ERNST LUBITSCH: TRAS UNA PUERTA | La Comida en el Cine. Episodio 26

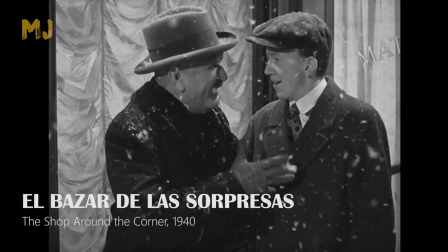O la inesperada escena en la que Matuszek solo en Nochebuena invita a cenar al nuevo recadero.
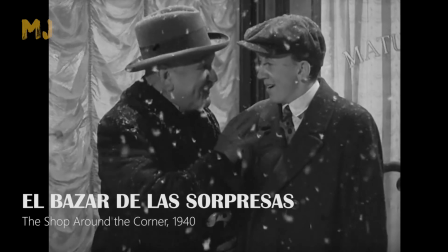Si la primera comida se explicaba una vez pasada,
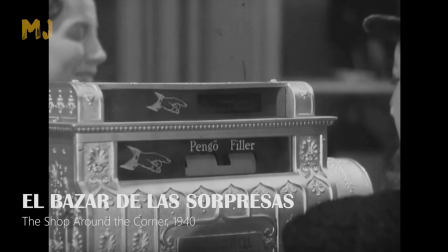esta se explica por adelantado, reflejando el cambio que se ha producido en los personajes.
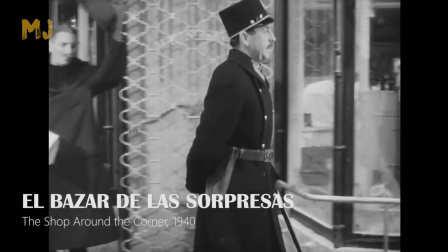A Lubitsch, como a Hitchcock o a Chaplin, lo han imitado tanto, pero tanto,
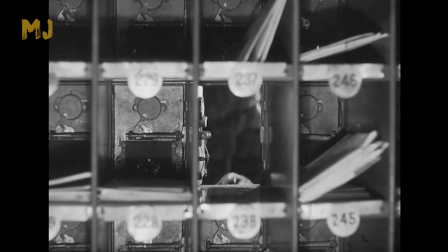que no es extraño que quien se acerca a su cine piense que todo eso ya lo ha visto antes cientos,
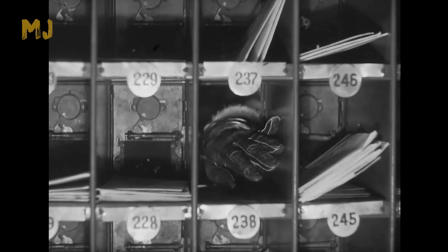miles de veces. Pero el original, los primeros que lo hicieron, fueron ellos.
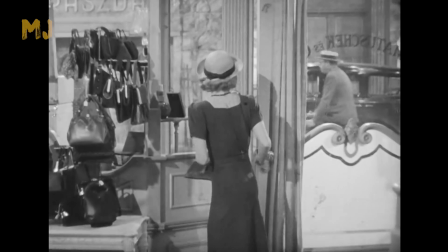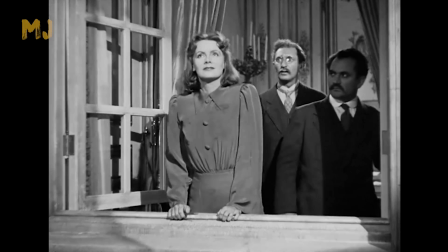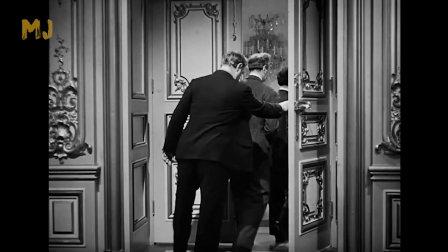Si no has visto Ninochka,
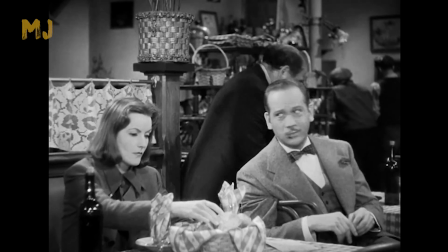comentar la escena del restaurante entre Greta Garbo y Melvin Douglas, revelaría el mejor y más divertido momento de la película.
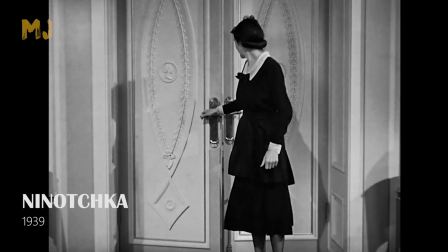Así que nos centraremos en otra escena anterior, igual de brillante y con comida y bebida de por medio.
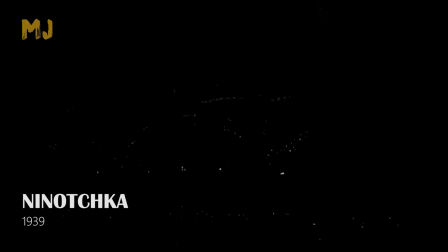Estamos en París, en el tiempo de entreguerras.
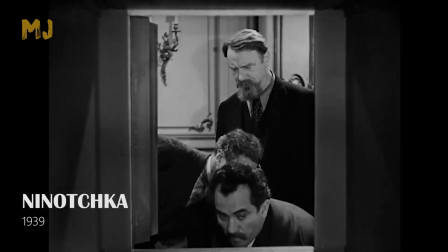Tres emisarios soviéticos han venido a la ciudad para vender las joyas requisadas a una duquesa rusa tras la revolución.
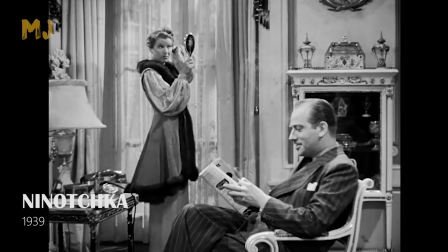La duquesa, que vive en París, envía a Melvin Douglas para que intente recuperar las joyas.
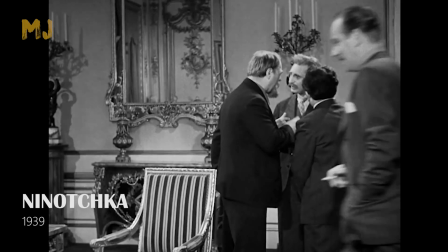El plan de Douglas es sencillo, sobornar a los soviéticos con el estilo de vida capitalista.
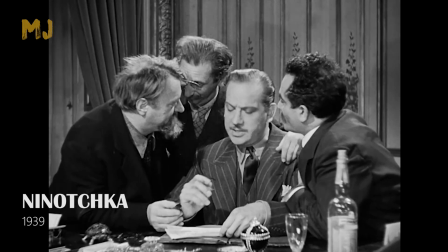A estas alturas del programa, y conociendo ya a Lubitsch, como creéis que mostrará al espectador la transformación de los tres camaradas.
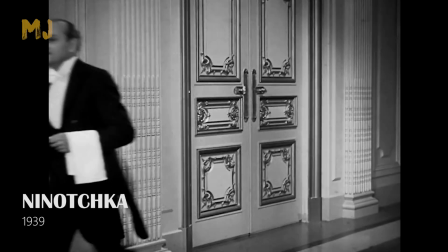Obviamente fuera de campo, tras una puerta. Aquí lo vemos.
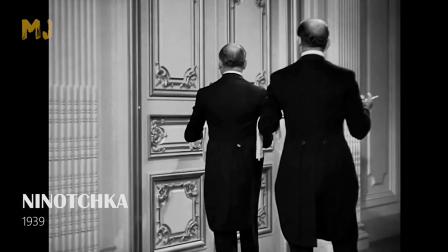Primero viene la comida, más llamativa y ostentosa imposible.
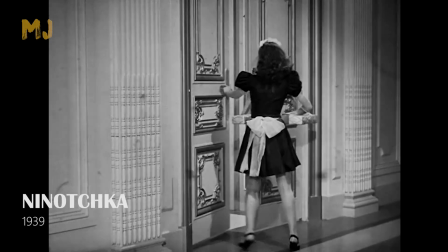Luego la chica del tabaco, que sale corriendo de la habitación aparentemente angustiada.
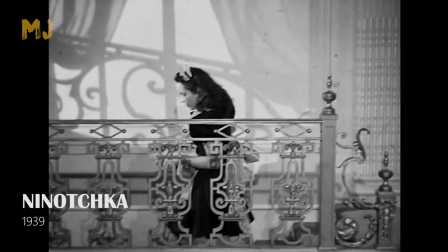A continuación llega la bebida. Tres botellas de champán en formato magnum.
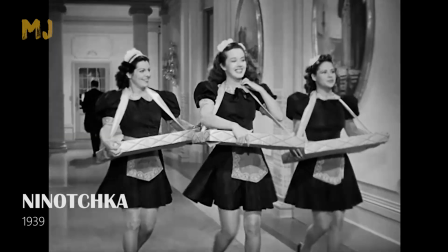El gag se cierra cuando la chica regresa con dos compañeras. Entran en la habitación y provocan el jolgorio de los camaradas.
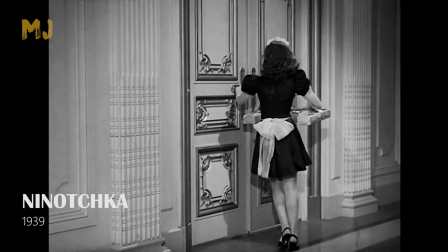Lubitsch vuelve a confiar en el espectador, dejando que sea su imaginación la que rellene las partes no mostradas.
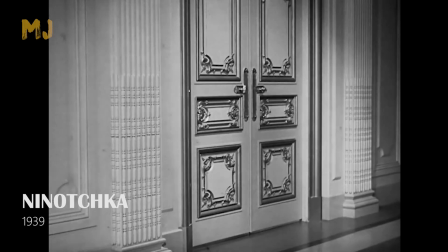Es el espectador, por tanto, el que hace el trabajo de hacer creíble la situación.
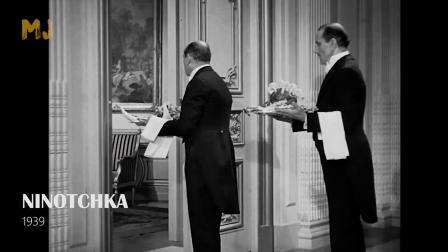El ángulo de cámara, que ha virado 180 grados desde el inicio hasta el final de la secuencia,
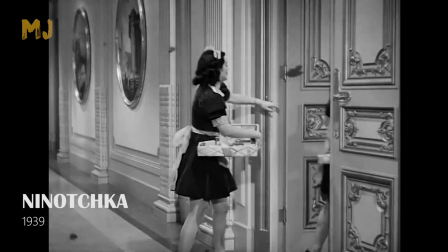visualiza el viraje que también ha dado la situación.
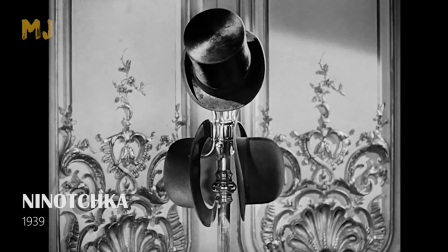Ninochka completa el repoker de grandes obras maestras del director de origen judío, junto a Ser o no Ser,
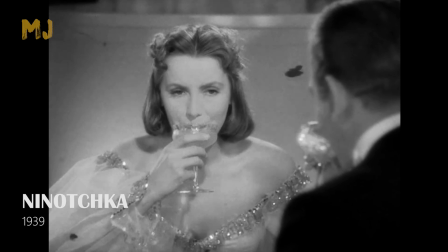Un ladrón en la alcoba, El bazar de las sorpresas y El diablo dijo no.
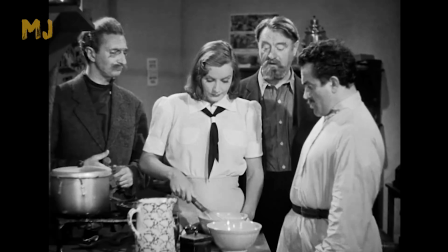Solo por ver al agarbo más terrenal poniéndose un delantal y preparando una tortilla ya merece la pena.
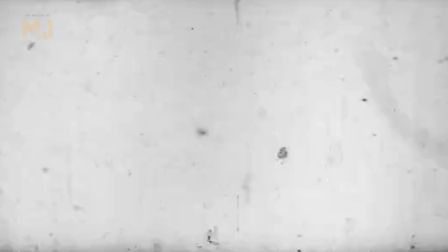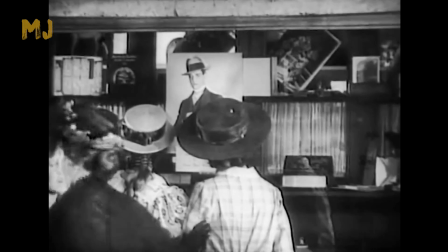Ramón Novarro se debate entre el ocio y el deber en El príncipe estudiante.
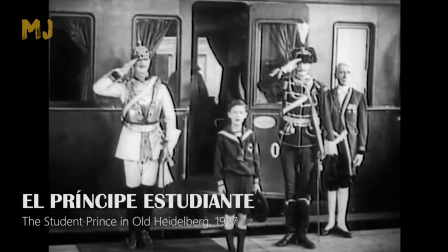Un ocio del que poco ha disfrutado desde que fue nombrado heredero al trono.
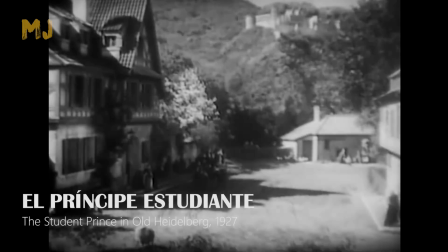Cuando lejos de palacio llega a Heidelberg para continuar con sus estudios,
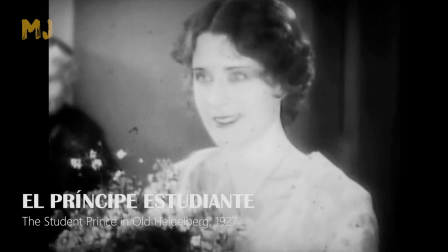se enamora de Norma Schirer, la sobrina del dueño de la posada donde se hospeda.
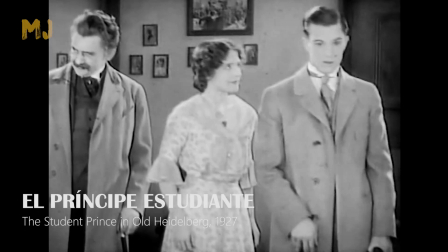Su salto del deber al ocio empieza aquí, cuando ella le muestra el bunkade que le ha preparado.
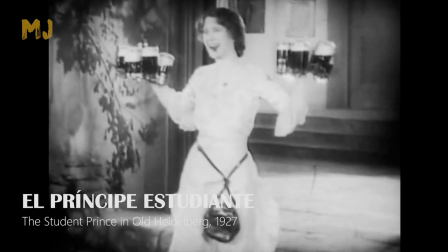Por la noche, cuando los estudiantes disfrutan de las cervezas servidas por la propia Scherer,
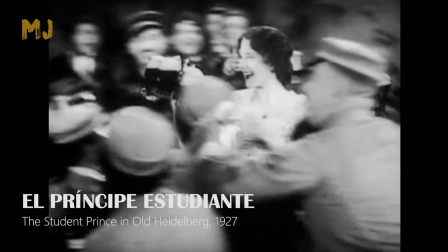el príncipe los mira desde su habitación resignado,
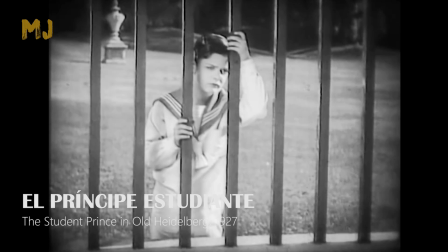porque su deber le impide mezclarse con los demás, como le impide mostrar sus sentimientos o disfrutar de los pequeños placeres.
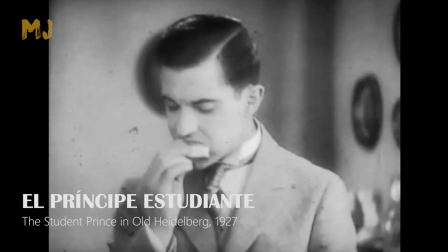Entonces corta un trocito de pastel. Come, le gusta y a continuación se corta un trozo más grande.
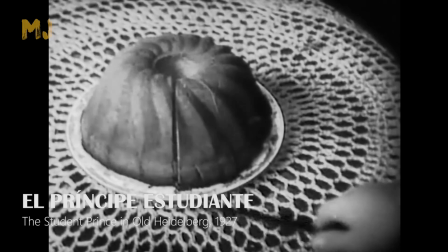El deseo de libertad se adueña del príncipe desde ese momento.
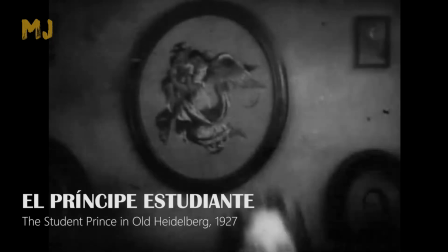El siguiente paso es definitivo, cuando primero intenta besar a la chica, cuando antes ni se planteaba acercarse a ellas.
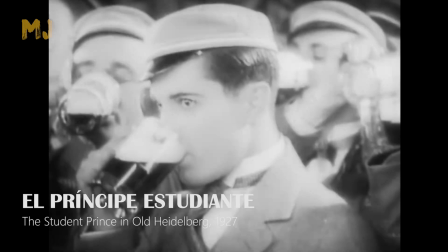Y luego bebe y se abraza con el resto de estudiantes. lo que tampoco había podido hacer ni cuando era un niño.
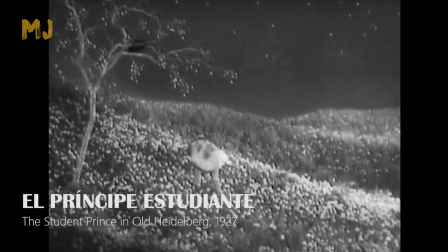Así pasarán los días, hasta que el deber vuelva a llamar a su puerta.
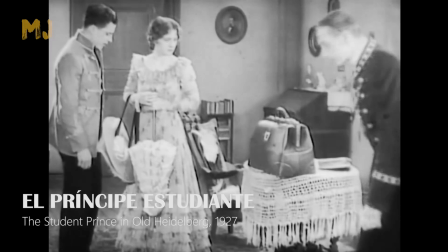En la mesa el Bundcake es sustituido por la maleta de viaje.
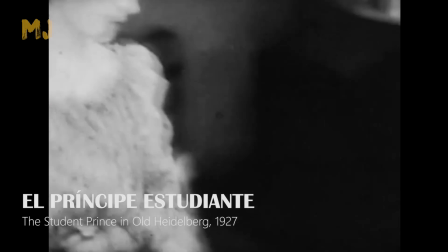El tiempo para el ocio, la diversión y el amor ha terminado.
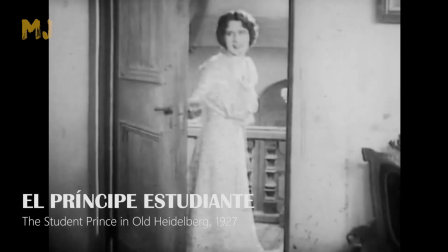Mirad como Lubitsch remarca la importancia del momento en que el príncipe decide probar el pastel,
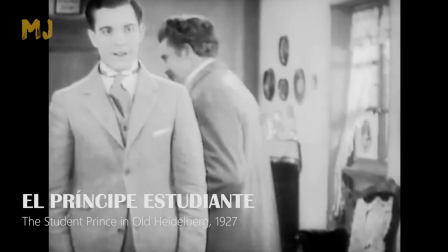al hacer este llamativo movimiento de cámara,
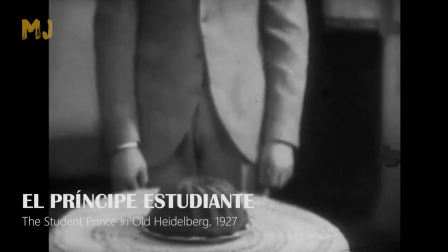primero aproximándose a Novarro, para a continuación bajar y centrarse en el pastel.
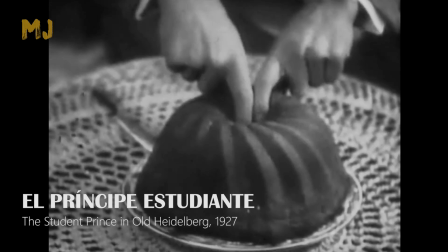El movimiento de cámara no solo sigue la acción,
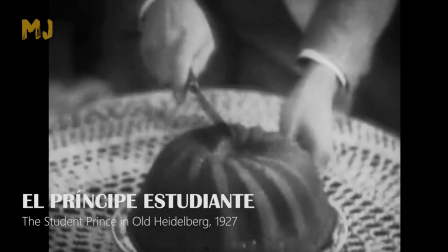sino que expresa la emoción interna del personaje, al hacer algo que ha decidido por sí mismo por primera vez.
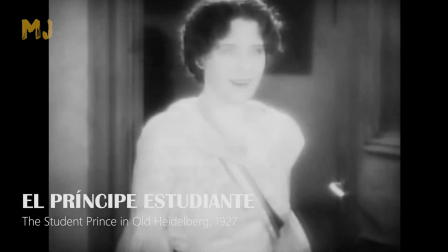Lo que ha provocado esa reacción es, lógicamente, el Bundkate,
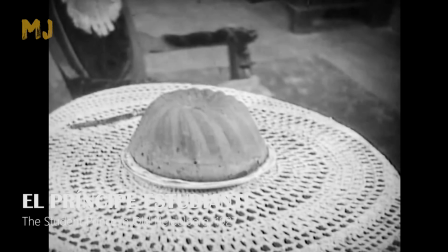que se relaciona directamente con Scherer, Primero, porque es ella la que lo ha hecho para él.
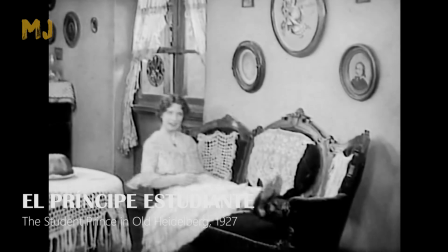Segundo, porque aquí vemos como Lubitsch se empeña en relacionar visualmente una cosa con otra,
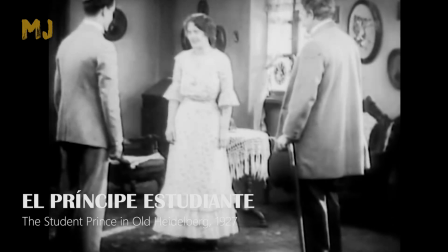haciendo que la chica ocupe, ante la presencia del príncipe, el espacio del Bundcake.
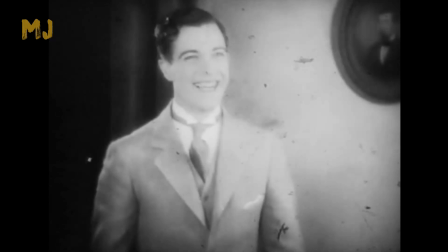No barro se come el Bundcake, pero a quien realmente quiere comerse es a Schiller.
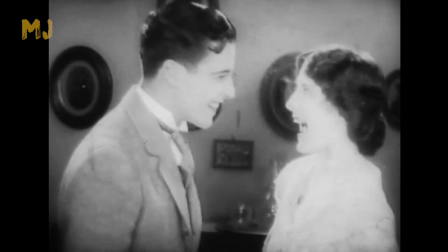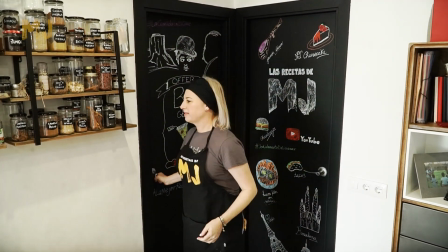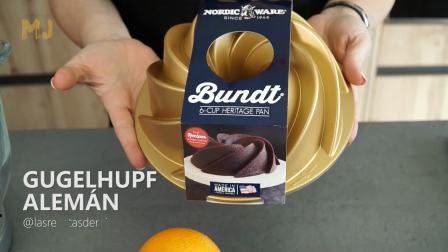El Bundcake americano que todos conocemos fue creado por la marca Nordic en los años 50.
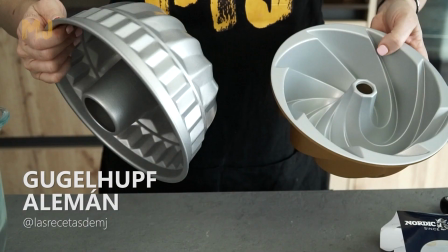Pero el origen de su llamativa forma está en el Guggenhof judío,
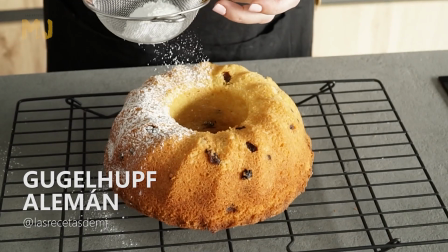típico de Alemania y Europa Central, y que llevaron los emigrantes judíos a Estados Unidos.
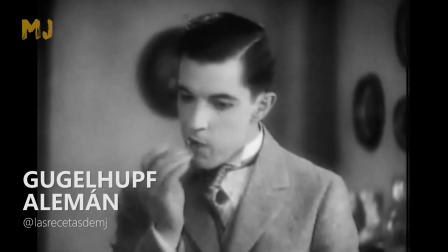Siendo la película de 1927 y ambientada en Alemania, es indudable que el pastel que aparece es el Guggenhof original.
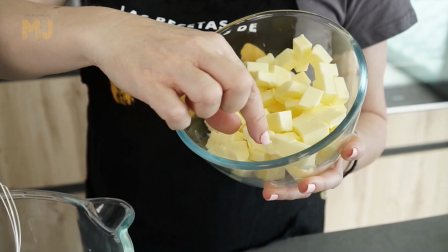Vamos a ver cómo se hace. La mantequilla tiene que estar así, punto pomada.
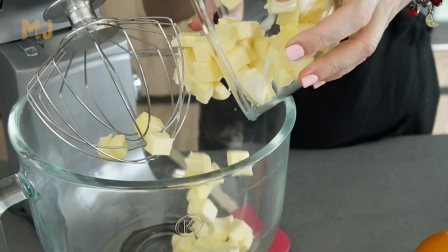Este es un paso muy importante, así que recordad sacar la mantequilla con antelación de la nevera.
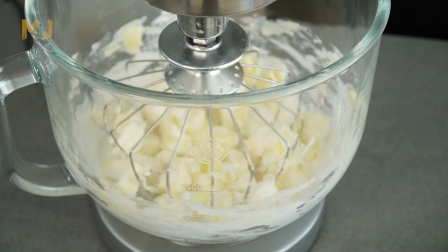Comenzamos incorporando 300 g de mantequilla en el bol de la batidora junto con 150 g de azúcar glass.
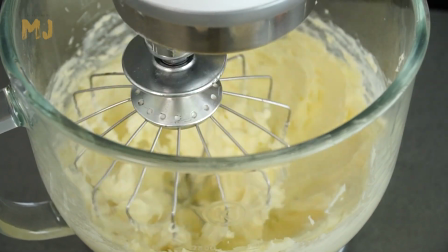Hemos de batir con las varillas de globo hasta que quede una mezcla espumosa, muy suave y con ambos ingredientes bien integrados.
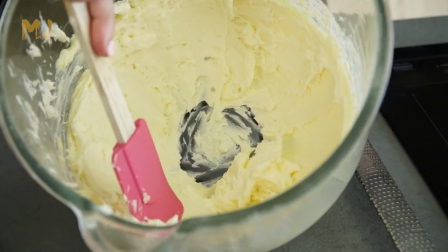Reservamos.
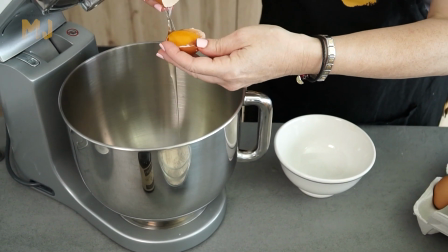En otro bol separamos las claras de las yemas, en total necesitamos 4 huevos tamaño M. Montamos las claras.
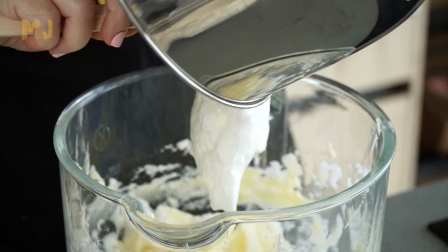Una vez montadas las incorporamos a la mezcla de mantequilla. Lo hacemos con ayuda de una espátula y con movimientos envolventes.
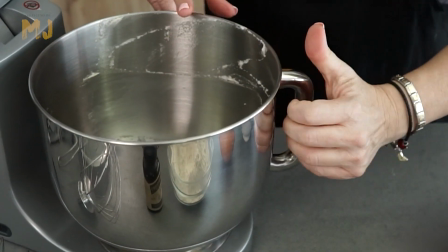Pensad que este bizcocho no lleva nada de levadura. Vamos ahora a batir las yemas con 150 g de azúcar.
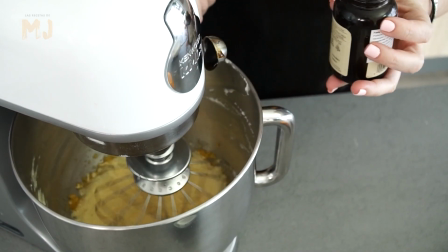Batimos hasta blanquear. Echamos una cucharadita de esencia de vainilla y la ralladura de una naranja.
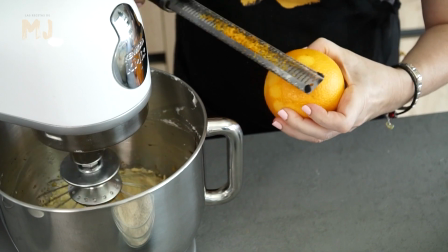Recordad, sin la parte blanca.
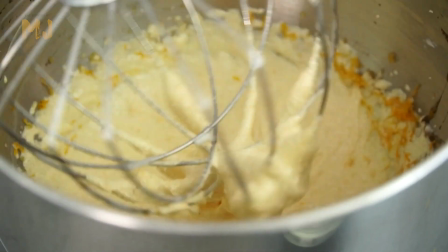Batimos 30 segundos más y listo. Ahora simplemente incorporamos esta mezcla a la anterior.
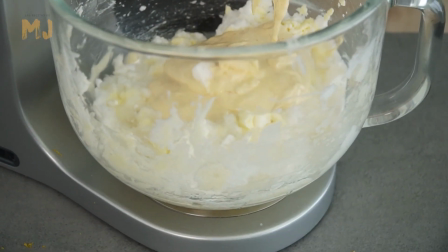Lo hacemos también con la espátula y con movimientos envolventes. Vamos con la harina.
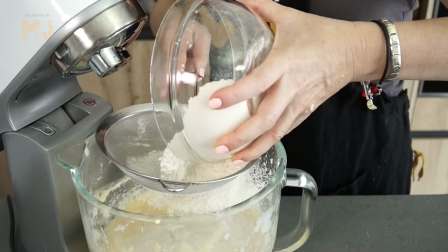Necesitamos 240 g de harina de repostería o harina de trigo común que tamizamos e incorporamos en dos o tres tandas.
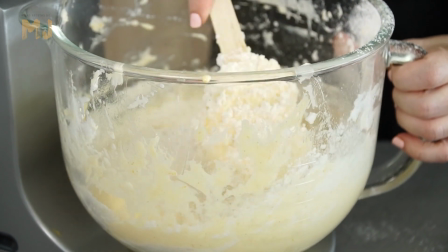Comenzamos integrándola con movimientos envolventes.
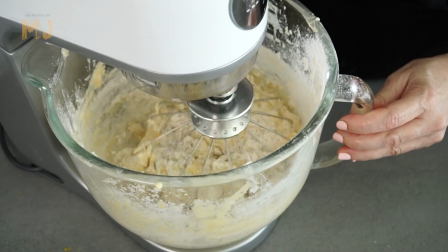Veréis que la masa no queda líquida, así que lo mejor es acabar dándole unas vueltas con las varillas, apenas 15 segundos.
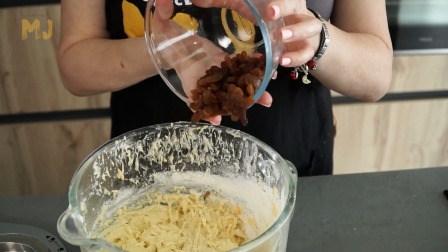Lo mínimo para que la harina se integre.
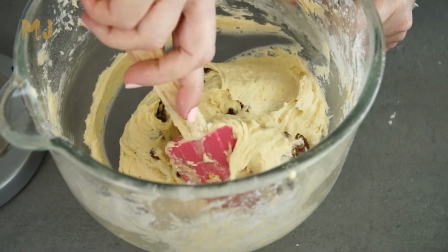Por último incorporamos 60 g de pasas sultanas y las mezclamos para repartirlas bien por toda la masa.
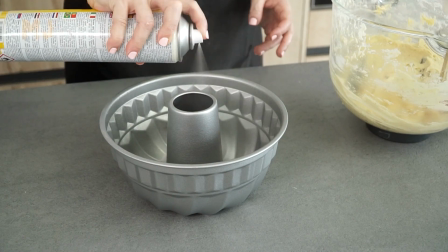Importante rociar con abundante spray desmoldante el molde. Repartimos la masa por todo el molde lo más uniformemente posible.